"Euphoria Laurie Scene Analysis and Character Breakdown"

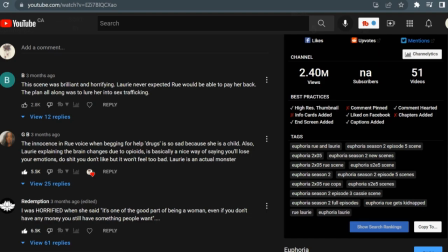0:00 A while back I posted this scene of Euphoria and I couldn't help but notice that half the comments were mentioning how terrifying Lori was.
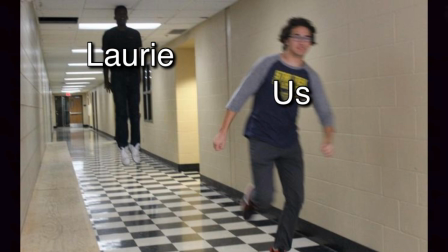0:07 Today I'm going to break down this scene and explain what makes Lori so incredibly manipulative and unsettling.
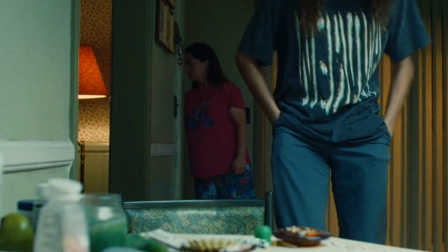0:13 When it comes to the visual aspect of the scene there are many details present. Upon entering the house the color grading takes on a green tone.
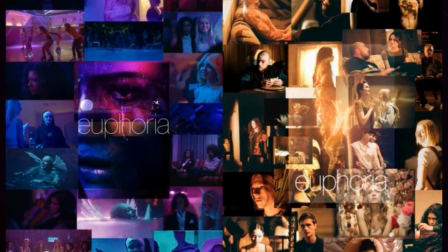0:21 This hasn't been present much within the season since the main color choice was warm tones like yellows and reds mostly.
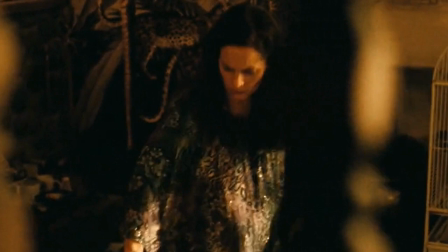0:29 The last time Rue visited Lori's house, it was presented with warm tones as well.
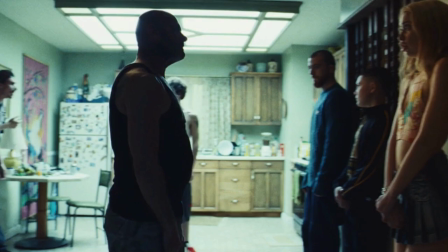0:34 The only time green is used is in dangerous scenes. For example, the first time Rue goes to Lori's house when she's with Fez.
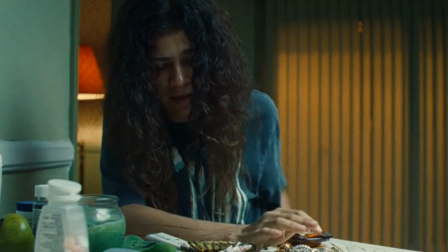0:44 This subtly hints at the fact that Rue is not safe in this moment. There's lots of symbolism within the scene.
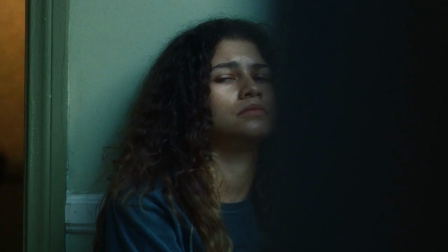0:50 For example, the bird that is shown in the cage can represent entrapment something Rue is about to go through it kind of foreshadows that even the railing bars in the foreground of the shot emphasizes this concept the
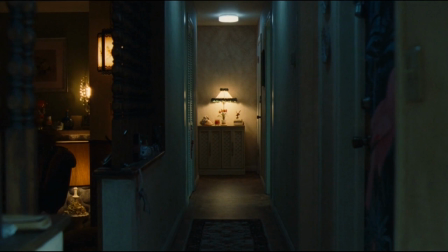1:04 next shot we see is a flickering lamp in the hallway this could mean a multitude
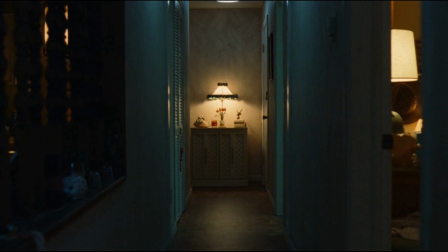1:09 of things but in my understanding personally it would present the illusion of safety like a warm light with flowers below
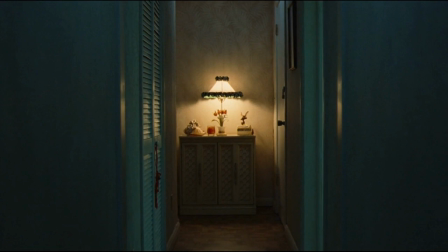1:16 it isn't exactly a scary sight at first however upon further inspection it flickers and starts to reveal itself, just like Lori does. After this, the camera pans to a locked door with scratching noises behind it,
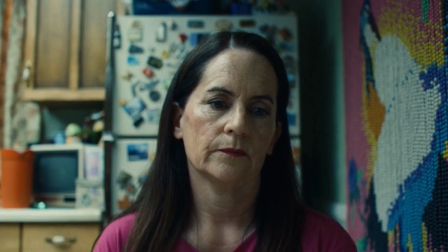1:29 and this pretty much confirms that Lori is in fact kidnapping people and has entrapped at least one person inside her home.
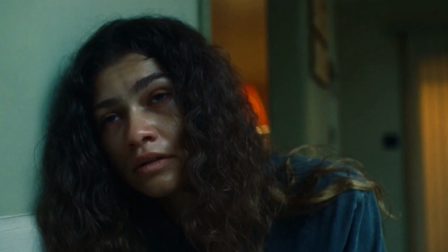1:36 That kind of reveals her full intentions to us, as opposed to how she was presented before.
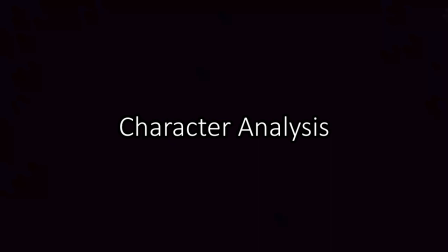1:42 Now I'm going to do a character breakdown, mostly of Lori, because like if I were to do a character breakdown of Rue, it'd take hours, honestly.
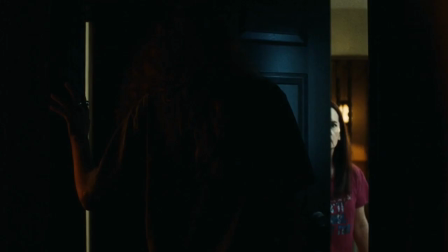1:51 but the first thing we hear Lori call Rue is Ruby. Hi Ruby Bennett I'm so happy to see you and side note I thought Rue's
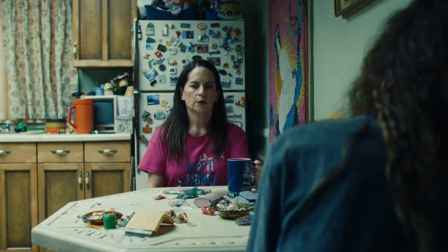2:02 full name was Ruthann for a long time until that point but it shows that Lori's done her homework like she's planned some of this out.
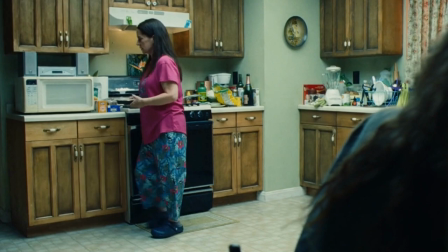2:10 She then starts to manipulate Rue by telling her she's never gotten angry. This adds to the fear factor I was talking about especially once you know she's a bad person
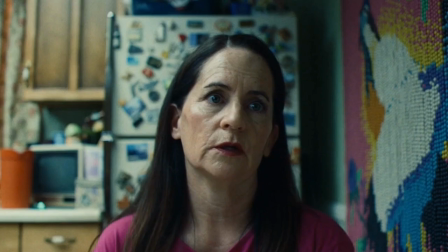2:19 her calmness adds to the sociopathic element to her character lori showing no emotion yet having such a sinister intention is exactly
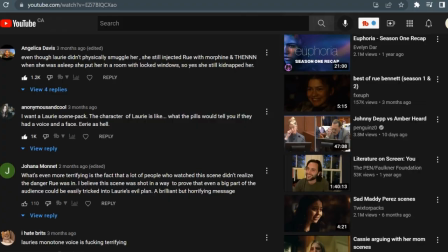2:29 the reason everyone in my comments section was going absolutely wild not only that but
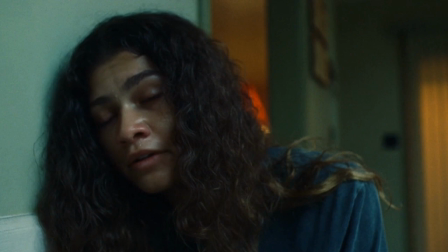2:33 within that moment it gives rue a false sense of security that we know isn't true lori then starts to explain
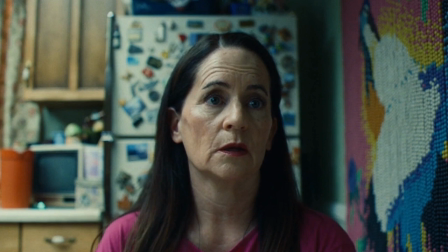2:41 to rue that she also used to be an addict a while back lori is pretty much attempting to relate to her to gain more of her trust.
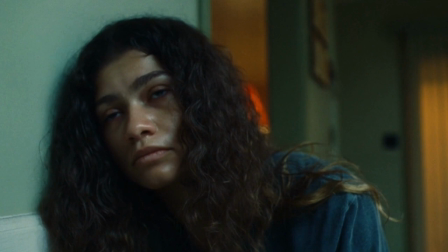2:49 And this is another element that makes Lori so terrifying.
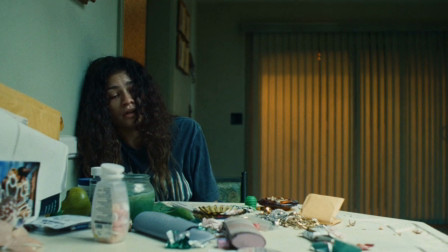2:52 Most people that have a bad experience will do everything in their power to prevent others from having that same experience.
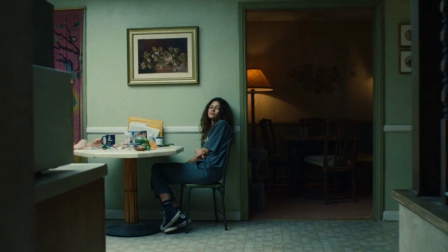2:59 It's just a natural thing you would try to do. You try to protect others from going through what you had to go through.
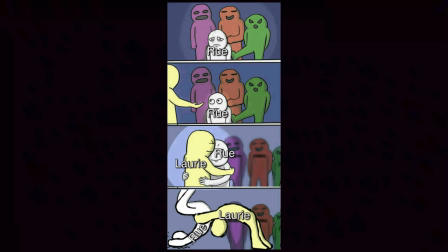3:06 This isn't the case with Lori though. Instead she uses it to her advantage to again try to manipulate people and gain their trust.
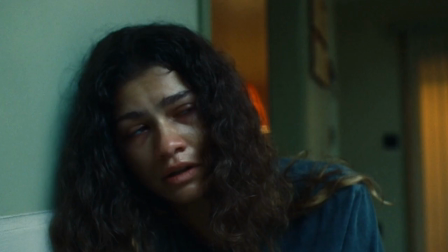3:14 Near the end of the scene Lori starts to talk to Rue about like how she's gonna pay for the drugs she used and she already knows that Rue can't pay this.
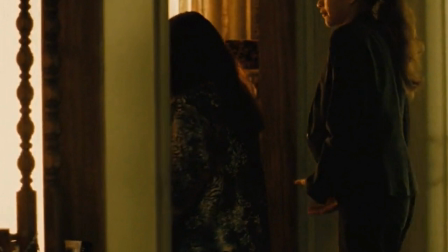3:23 In fact she knew from the moment she gave Rue that suitcase. This was a plan to use her.
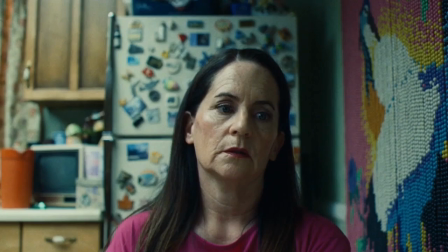3:30 And just after she says something that confirms her goal fully.
It's one of the good parts of being a woman. Even if you don't have money you've still got something people want.
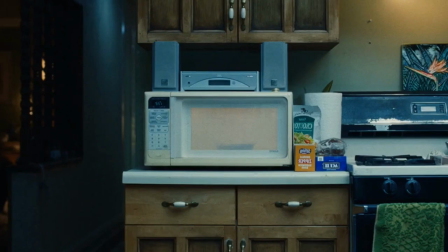3:43 She's essentially suggesting that Rue use her body to pay for the drug she used.
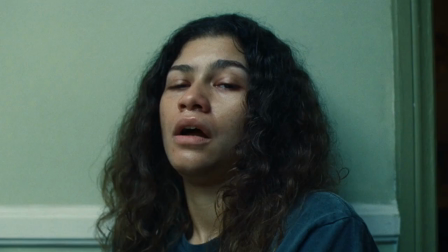3:48 And this is because she pretty much wants to use Rue and her human trafficking ring.
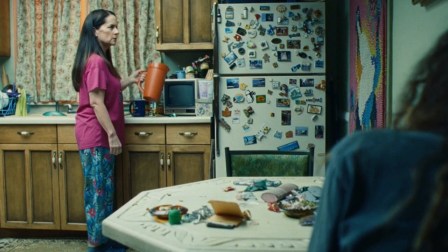3:54 Going back to why people are so scared of Lori, we must keep in mind that she's saying all of this and drugs Rue with a consistent tone.
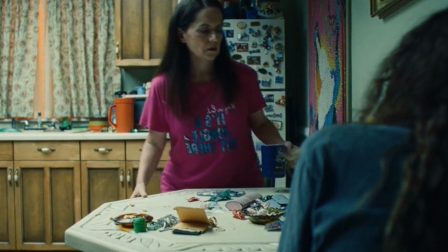4:03 A polite, calm tone that shows no sign of emotion or reaction or almost anything.